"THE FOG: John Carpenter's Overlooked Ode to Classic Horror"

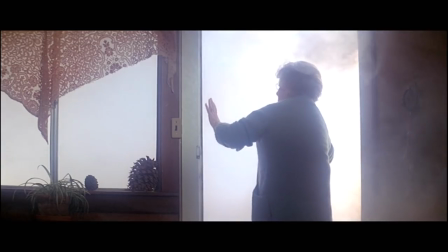8:15 The forgotten legend of the Elizabeth Dane turns our modern, unremarkable reality into swooning myth and luxurious terror.
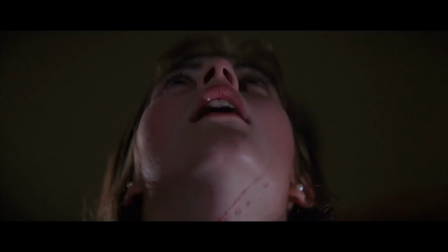8:24 That same impulse to add more blood and gore to the fog would also inform Carpenter's approach to Halloween 2,
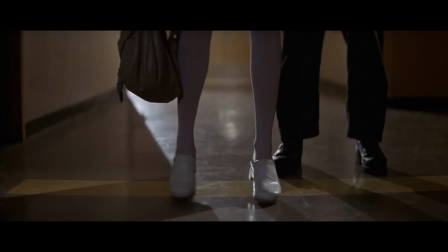8:31 and it was also the fog that forced the Halloween sequel into existence.
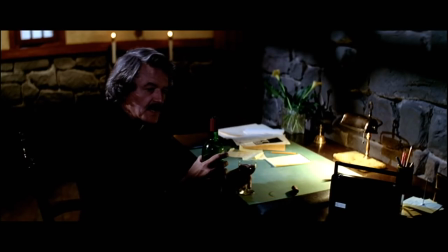8:35 When Carpenter decided to develop the fog for Embassy Pictures, Halloween producer Irwin Yablon sued head of Embassy Robert Rehm,
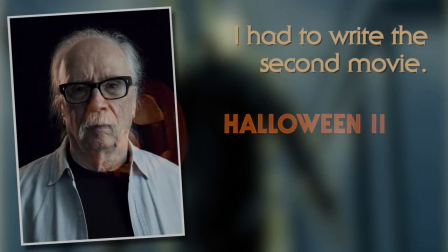8:43 guaranteeing Yablon's production rights for Halloween 2 and essentially forcing Carpenter's hand into writing the sequel script.
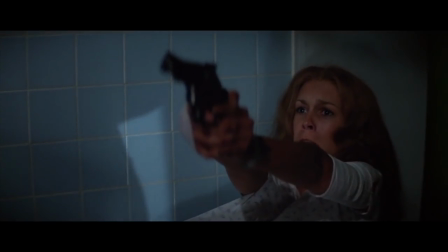8:49 He wasn't happy about it. For the entire story of Halloween 2, watch my video on the sequel and its influence on the franchise.
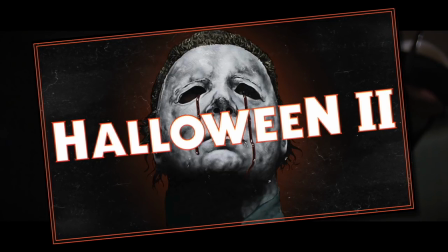8:56 But suffice it to say that the specter of the fog hangs over Carpenter's filmography in more ways than one.
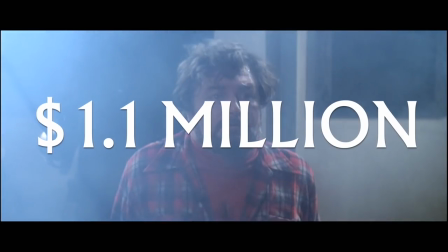9:03 While the budget for the fog would increase to $1.1 million due to reshoots, it was still a success upon release,
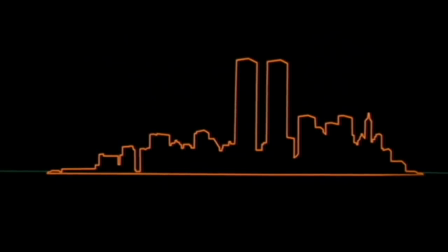9:10 grossing more than $21 million at the box office and giving Carpenter and Hill the cachet needed to continue their careers with Escape from New York. But Carpenter himself, famously brutal on both his own work and the film industry as a whole, was never satisfied with The Fog, stating that it's not one of my favorites of my own movies.
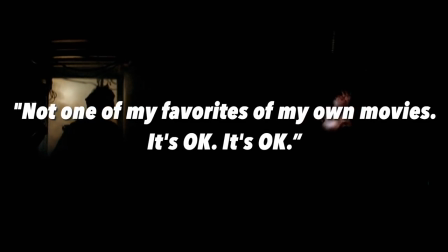9:30 It's okay. It's okay. Well, that's all right, John, but I'm the one writing this video.
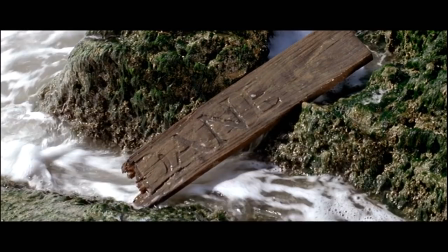9:33 While the finished film has clear weaknesses, far too long to investigate the reason for the ghosts arriving, not enough time for the ghostly invasion,
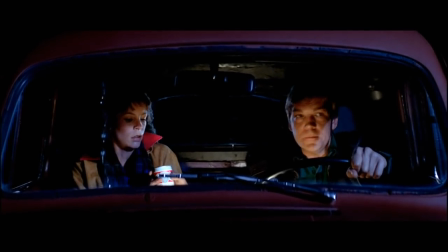9:41 not enough personal connection between the ghosts of the Elizabeth Dane and the people of Anthonio Bay outside of Father Malone,
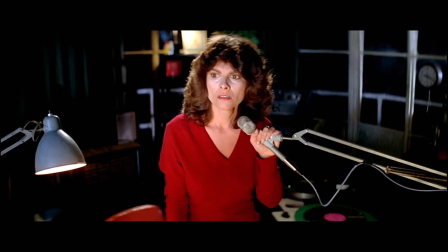9:46 The Fog remains an ode to classical, almost cozy horror. There's something sublimely creepy about a horror story that owes more to classic EC Comics,
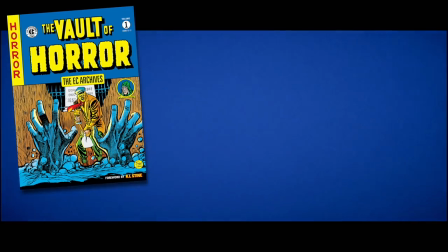9:55 infamous for being controversial enough to be banned by the Comics Code Authority at the time, but quaint enough to be a silly diversion today,
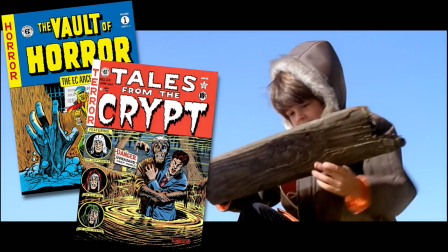10:03 then it owes to the slasher craze dominating horror at the time of its debut.
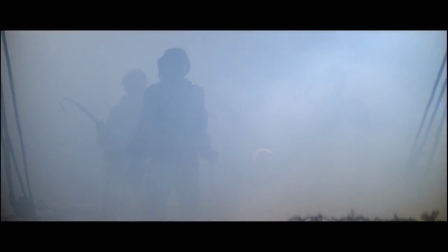10:07 Like the pirate revenant suddenly lurching from out of the past,
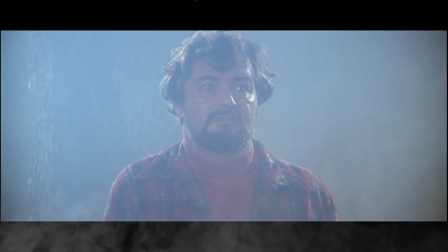10:11 The Fog being out of step with its contemporaries adds a timeless quality to its California Gothic scares.
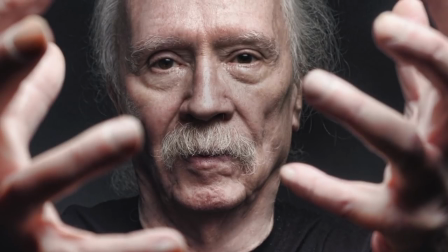10:22 As a filmmaker, John Carpenter is often connected to the modern age of horror and sci-fi,
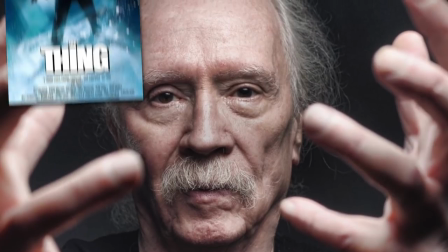10:27 thanks to his influence on both genres via cult hits like The Thing and They Live.
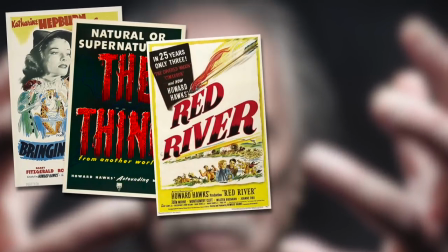10:32 But Carpenter has always been clear that he himself was influenced by classic directors like Howard Hawks,
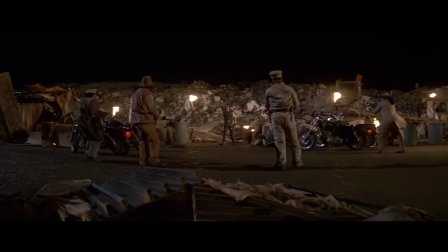10:38 and that the Western genre in particular was an influence on many of his movies, even when he didn't work directly in the genre.
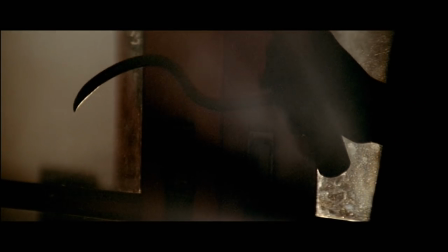10:45 While The Fog may not look like it on its surface, the film and much of Carpenter's early filmography are indebted to Alfred Hitchcock.
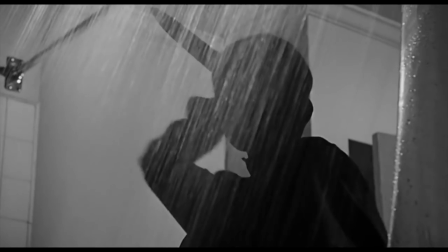10:53 Not only is Hitchcock's psychosexual proto-slasher Psycho within the DNA of Halloween, but that film's usage of California Gothic imagery,
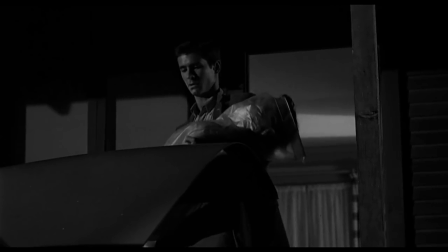11:01 which juxtaposes sunny, open vistas with murder, loneliness, and mystery, along with the hazy Bay Area obsessions of Vertigo,
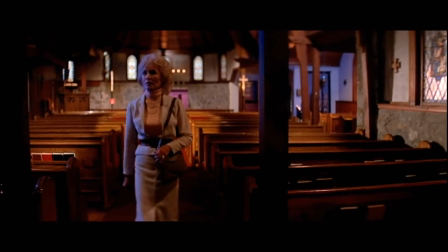11:10 inform the feel of The Fog. To further connect those dots, Carpenter hired Janet Leigh,
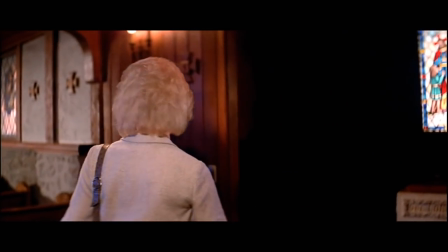11:15 star of Psycho and mother of Fog and Halloween star Jamie Lee Curtis, as a supporting character in The Fog.
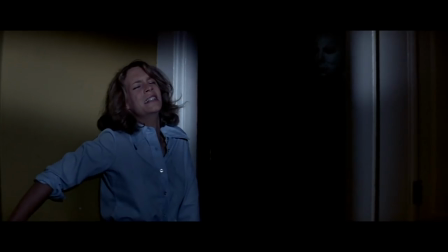11:22 Part of the horror of Carpenter's Halloween is that the relative tranquility of modern suburbia is violently disturbed by the personification of evil.
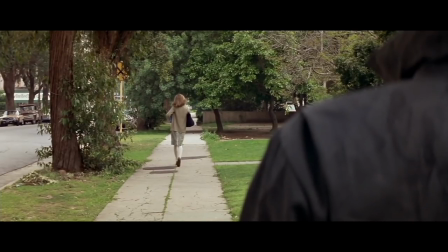11:30 Locked doors and shut windows can't truly keep out the terror lurking just outside your home,
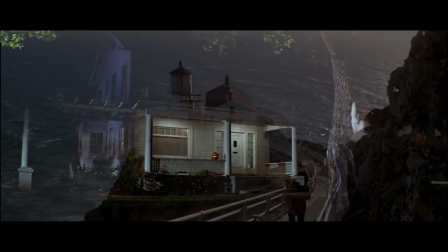11:36 violating the peace instilled and agreed upon by everyday life. But the horror of The Fog is found in the loneliness of existing in a wide,
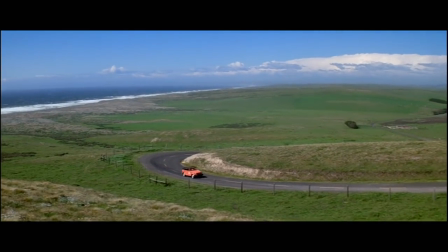11:45 untamable world, and the wide open spaces, rolling hills, and vast sea surrounding Anthonio Bay reinforce that notion.
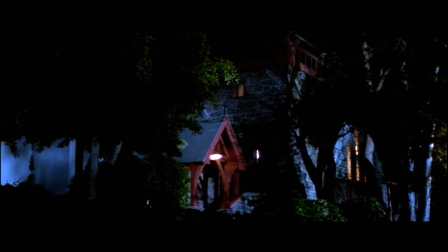11:53 Carpenter and Cundy's use of anamorphic widescreen Panavision lenses help display that sense of scale on a small budget.
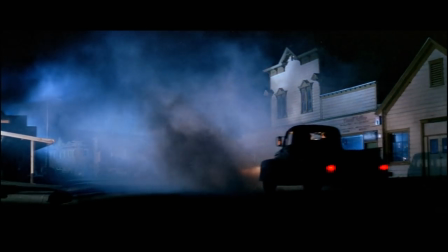12:00 As the fog rolls in, it seems never-ending, inescapable.
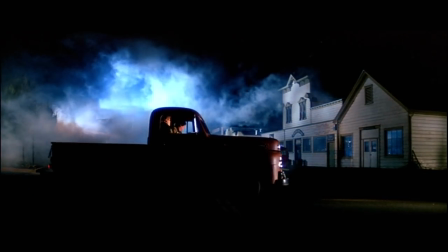12:04 The result is our human characters feeling smaller and weaker than ever in contrast to this unknowable, implacable threat.
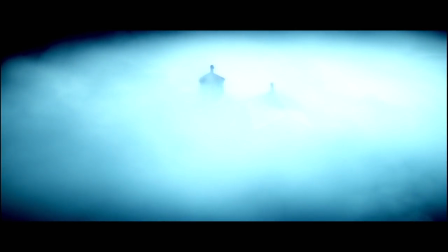12:12 And each feels increasingly lonely as the living fog surrounds them,
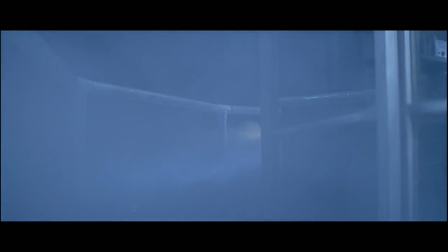12:16 not only isolating them, but hiding a threat that they are essentially powerless to stop.